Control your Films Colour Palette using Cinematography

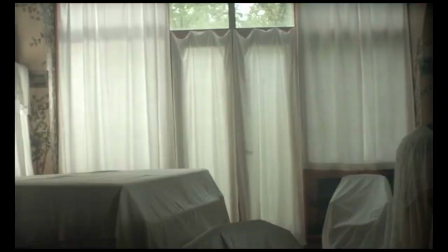[3:39]
Here in this shot you can see that the room is very neutral and wide and empty however when our love interest steps into the shot she's here seen here packing her
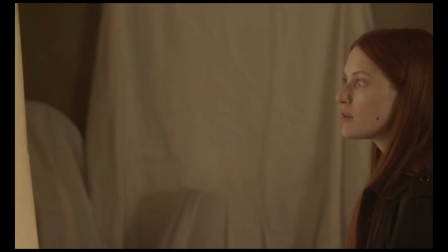[3:48]
stuff the room is very warm this was actually done with collaboration between the director of photography and the production designer by changing
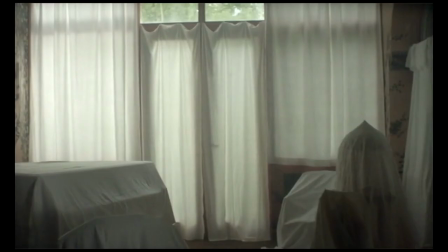[3:57]
out the cloth material on the windows to an unbleached beige fabric instead of just a white one what this does is
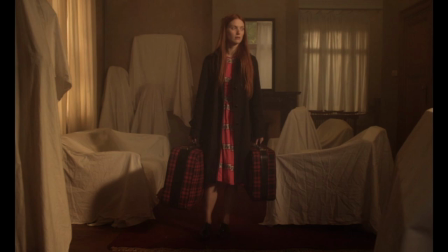[4:04]
that when you shine a light through it the light that carries through actually washes a tone of color throughout the the image
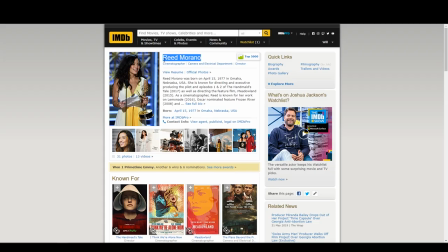[4:11]
Reid Morano is an exceptional DP and director who utilises this technique often.
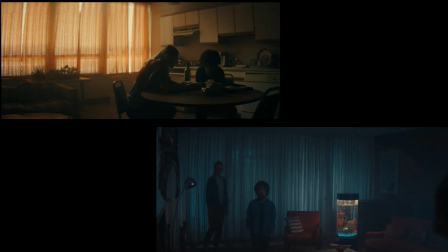[4:17]
If you check out any of her work, you'll see an example of this. Here are two images from her film that she shot last year, I Think We're Alone Now, in which this exact technique is used.
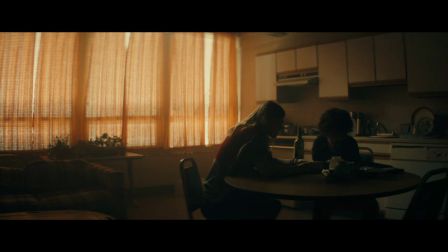[4:27]
You can see here there's orange curtains here that carry throughout the image, and later on in the film there's blue curtains here as well which also carry throughout the scene.
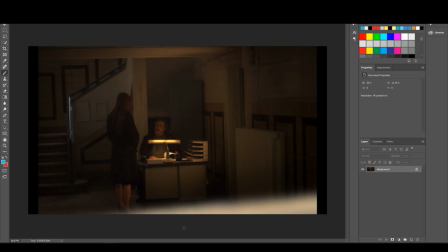[4:36]
Further in lighting, the film occasionally uses practicals to light up with our dark environments with warm lighting. You can see here in this shot they're using a tungsten practical when it's very much balanced for daylight you can see here on the left hand side so the practical was used to warm up with the presence of our main female lead.
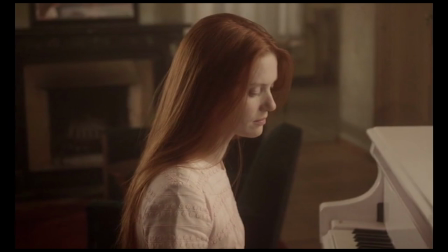[4:55]
The film's budget was quite low and otherwise didn't have too much going on as far as cinematography equipment.
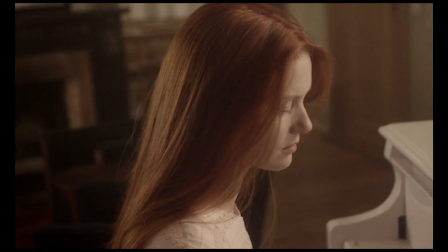[5:00]
The cast alone is brilliant because they've cast a female lead with beautifully striking her. something
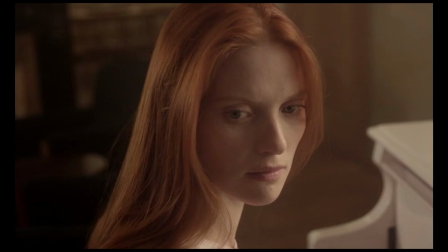[5:05]
that the dp consistently does especially on close-ups is to ensure that our lead female actress is her is lit up this is adding a rich vibrant
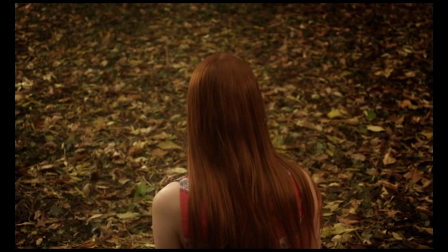[5:14]
theme which as well alongside her costume which is quite often red or very warm colors something else that i wanted to just mention in this film regarding how the
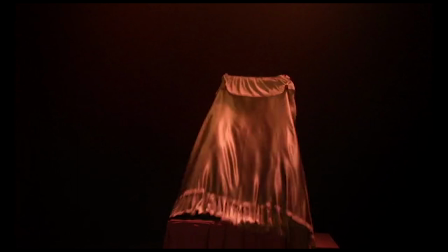[5:24]
filmmakers have used colors is the colors of red and blue for the for Angel,
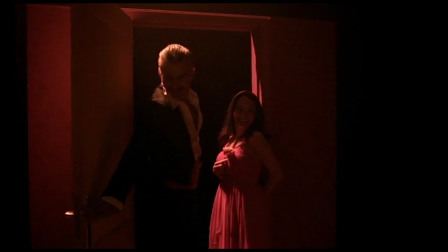[5:29]
the Invisible Boy's mother, it represents sort of her mental decline throughout the film.
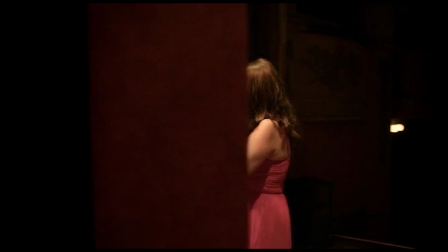[5:36]
The setup to the film's main storyline starts with Angel's parents. His father is a magician and his mother is the magician's assistant.
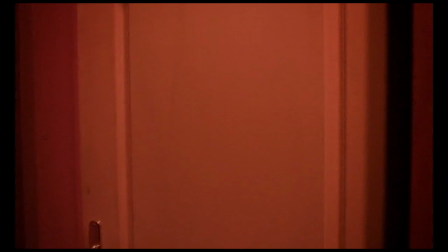[5:43]
The film starts with a magic show and a bright red light during their parents' magic show.
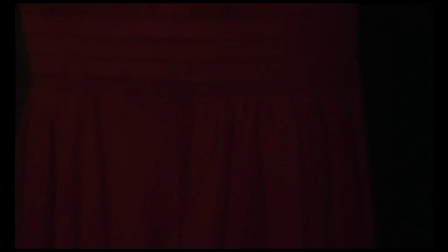[5:47]
But when the magician's father mysteriously disappears during the act, her mental state declines rapidly.
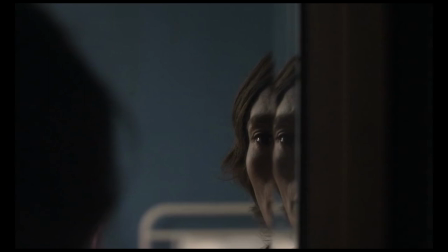[5:53]
The director and the production designer have used a dark blue color to symbolise the change in Angel's mother's mental state.
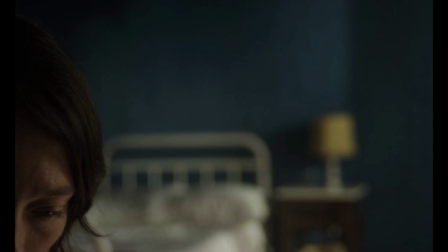[6:00]
And as it gets worse and worse, she's framed out of the frame more and more. And eventually, we're left pretty much just looking at this blue wall.
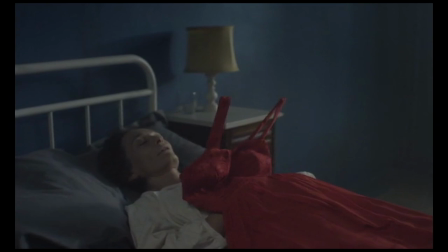[6:08]
It's a really interesting creative choice that the director and the DP probably spoke about,
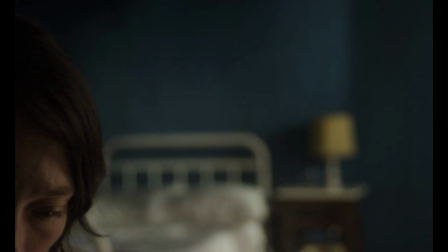[6:13]
but especially it's the colours which are carried through the production design. And although the cinematography has not been lit for that blue, they have used composition, which is controlled by the cinematographers, in order to frame that blue into the shot.
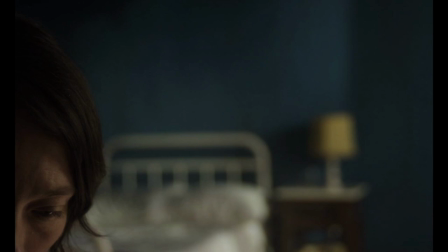[6:28]
So I guess you could use that as an example of how the cinematographer is also worked with and utilised the production design to benefit the storytelling.
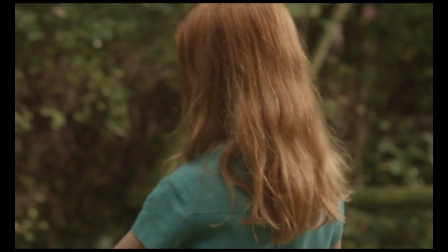[6:39]
Finally, just as far as finalising the look in the grade, it's an important step which can be often overlooked on smaller budget films or student films.
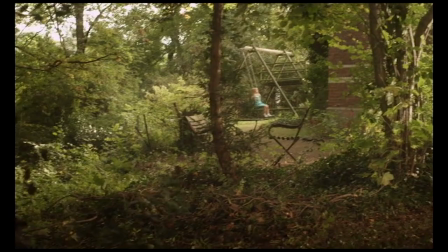[6:46]
In Monange,
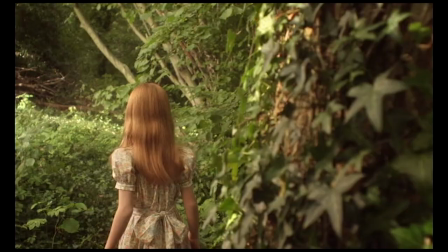[6:48]
to contribute to the earthly autumn colours that you can see, you can tell that the greens have been desaturated quite a lot.
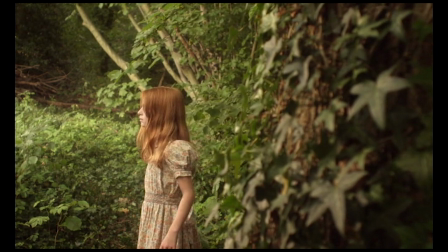[6:56]
In a digital camera, there is twice as many green receptors as there are red and blue in the centre,
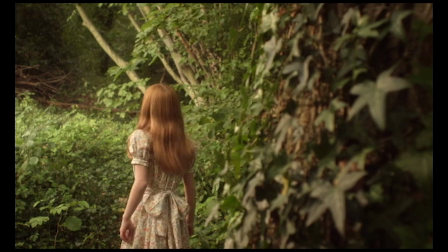[7:01]
which is why green is very saturated by default, especially in the ranks of an un-colour space where none of the colours are alterated.
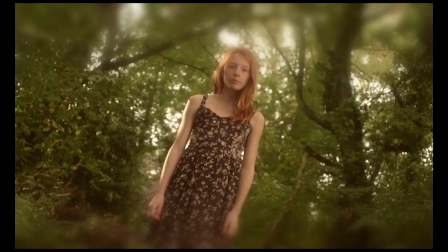[7:09]
Bringing down the saturation and perhaps pushing them into a warmer territory may seem like such a small adjustment, however, it will impact the image quite a lot.
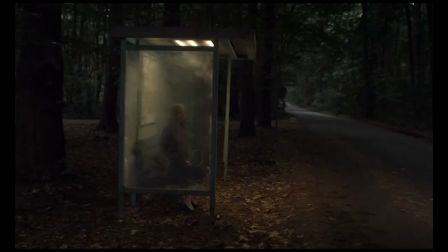[7:18]
Furthermore, the film has very warm highlights as well, which are pushed in the grey too, as you're unable to get these warm highlights on set.
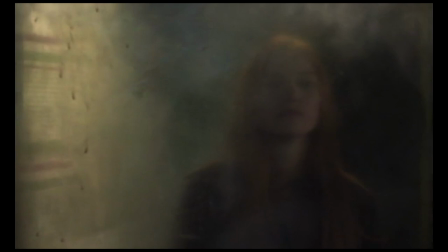[7:25]
As the brighter the light gets, the less saturated a colour becomes, so you have to push that in the grey in order to compensate for that colour loss.
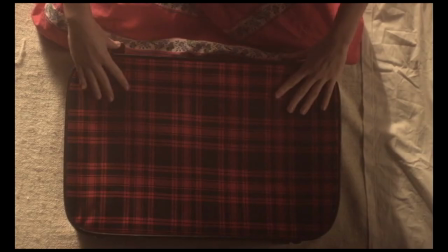[7:33]
To conclude, when you're next DP'ing a film, just think about ways that you can tie together the film's colour palette with lights,
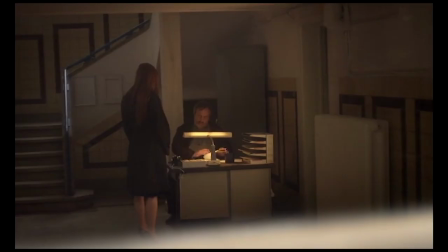[7:39]
perhaps shining and bouncing lights from materials, lighting certain parts in costume,
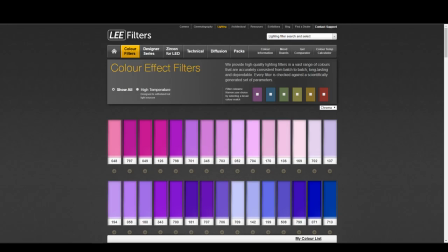[7:43]
or perhaps maybe just using practicals. You can also of course use coloured gels on lights to cast colours to contribute towards your colour palette.